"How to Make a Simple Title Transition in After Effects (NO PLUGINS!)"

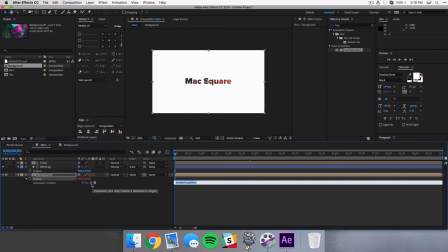4:12 And that what that's gonna do is bring a couple of other options down here. And the one we're gonna focus on is this little squiggly twirling icon. And this is what's called a pick whip. And basically it just will mirror whatever settings and parameters that you link it to.
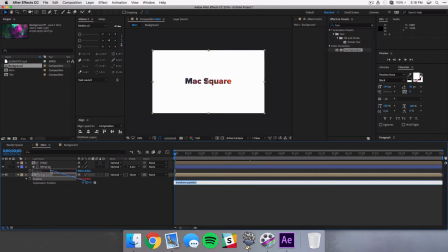4:28 So if we click and drag this, we're gonna hover over the position of the white background.
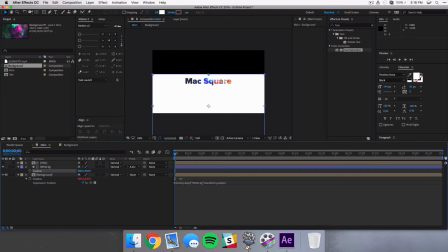4:32 And now whenever we move the white background, you'll see that the background behind it is also moving with it.
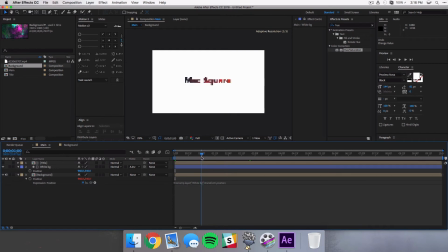4:40 So what I'm gonna do is I'm gonna go in about a second or so into our composition, and I'm gonna select a keyframe, and then I'm gonna come to the very beginning and I'm gonna drag this off screen.
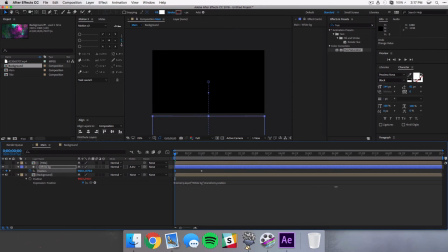4:52 And depending on your composition size, it should be just around 1500 or 1600 or so.
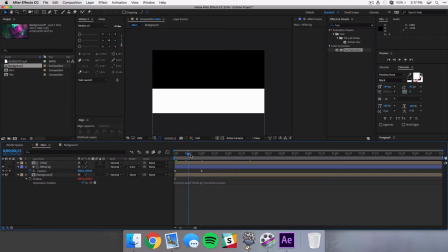4:58 And then when we play it back, you'll see that that white background as well as the video background just animate up.
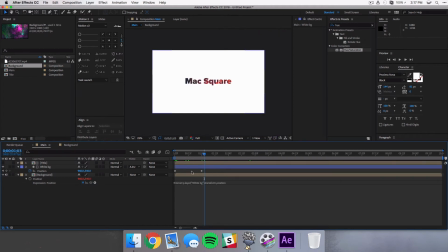5:05 But it's still kind of boring, so what we want to do is select both of these keyframes and go to our graph editor. And we're going to select both of those again. We're going to bring the right one all the way down. And then what you want to do is just select the right one and bring this arrow all the way to the left until it hits that midpoint.
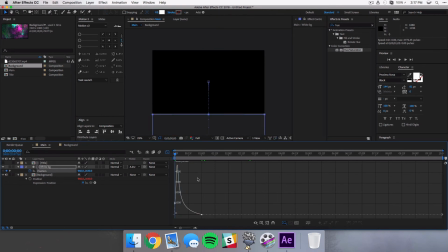5:24 What this is going to do is it's going to speed up and then kind of settle into the animation like so.
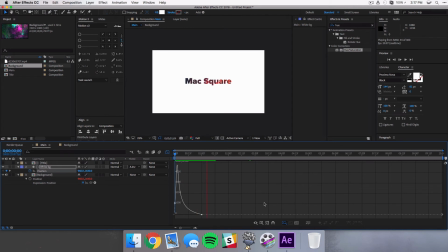5:32 Once it's rendered, you'll see something like this. And the last thing we're going to do is just scale down our text.
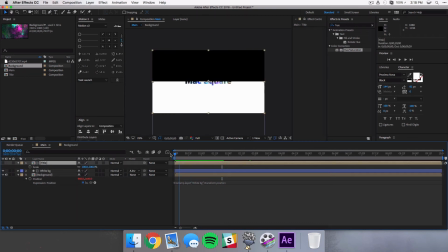5:40 So what I like to do is make it really big. I like to maybe start around 125, maybe 130% at the beginning.
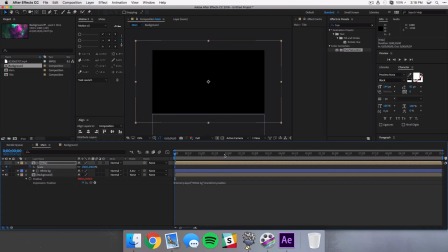5:48 And you set a keyframe there, and then come all the way over to the end of your animation.
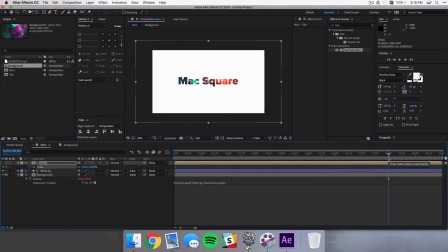5:53 Maybe it's around 8 seconds or however long it is, and then set it to 100. And this just adds a little bit more movement in addition to that video background. So now you have the white background coming in, you've got the video background filling in the text, and then that text is also just shrinking down a little bit.
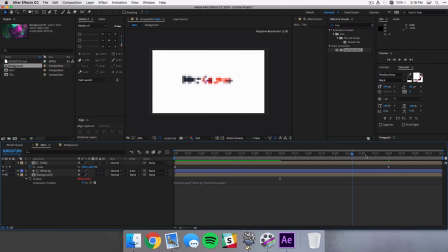6:11 Now, wherever you want to end your animation, it's really simple. Just go back to the white background and select a keyframe on the left here, and then come over to when you want it to end. So I'll go to 9 seconds here, and then just bring that animation back off again.
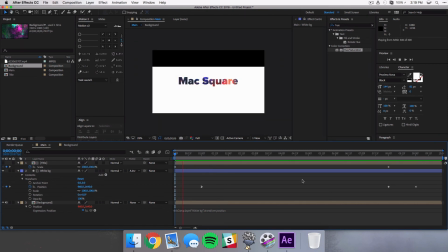6:29 So now when you play your animation back, you get something like this, which is what we saw at the beginning of this video.
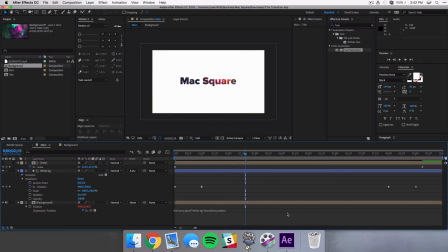6:35 Now, in order to make sure that our motion is always just moving no matter what,
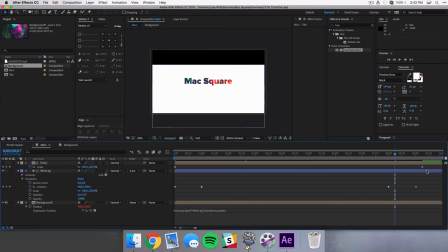6:39 you do want to make sure that that scale keyframe is placed at the end of the last keyframe for your background. So you can see these are my keyframes for the white background moving off, and you see I've placed that scale keyframe after that last keyframe. So anytime you look at the text, it is scaling down the whole animation.
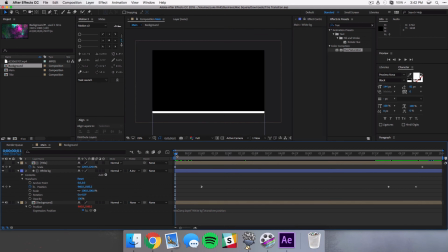6:58 Now, one thing to note here is if you want this animation to scale up over whatever video or photo you have behind it, maybe you have a screen recording or whatever and you're working on here, then you want that white background to fade over it, you want to make sure you use the right export settings.
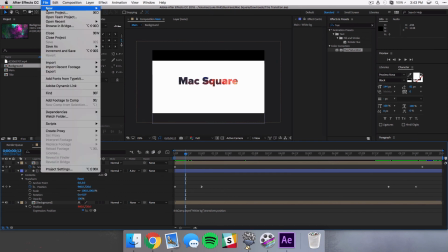7:14 So when you come up to your main composition and you select File, Export, Render Queue,
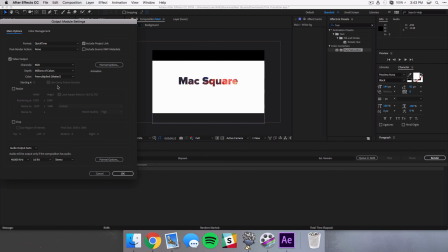7:20 come into the Output module, and where it says Channel, select RGB plus Alpha.
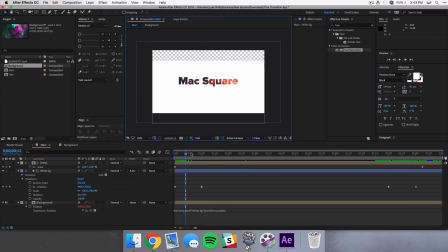7:26 And what that's going to do is if you switch on your transparency grid, wherever there should be transparency, it'll just use that grid, and that is essentially where your video or whatever other media you're using under it will go.
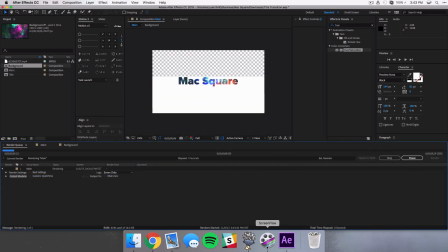7:39 So guys, that is it for this tutorial. I hope for those of you that are trying to improve the quality of your videos or maybe your projects that this technique has helped you. I know while it may look pretty cool, it also means that for every title you use in your video, you have to go export through After Effects.
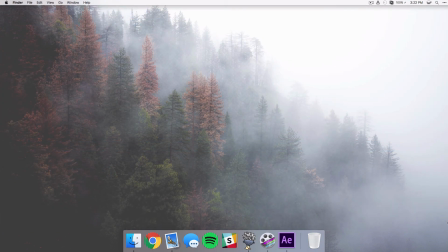7:55 But because it's such a short little transition, it doesn't take that long, and honestly, it's worth it to your viewers and your audience. Anyway, guys, thanks so much for watching, and I'll see you in the next one.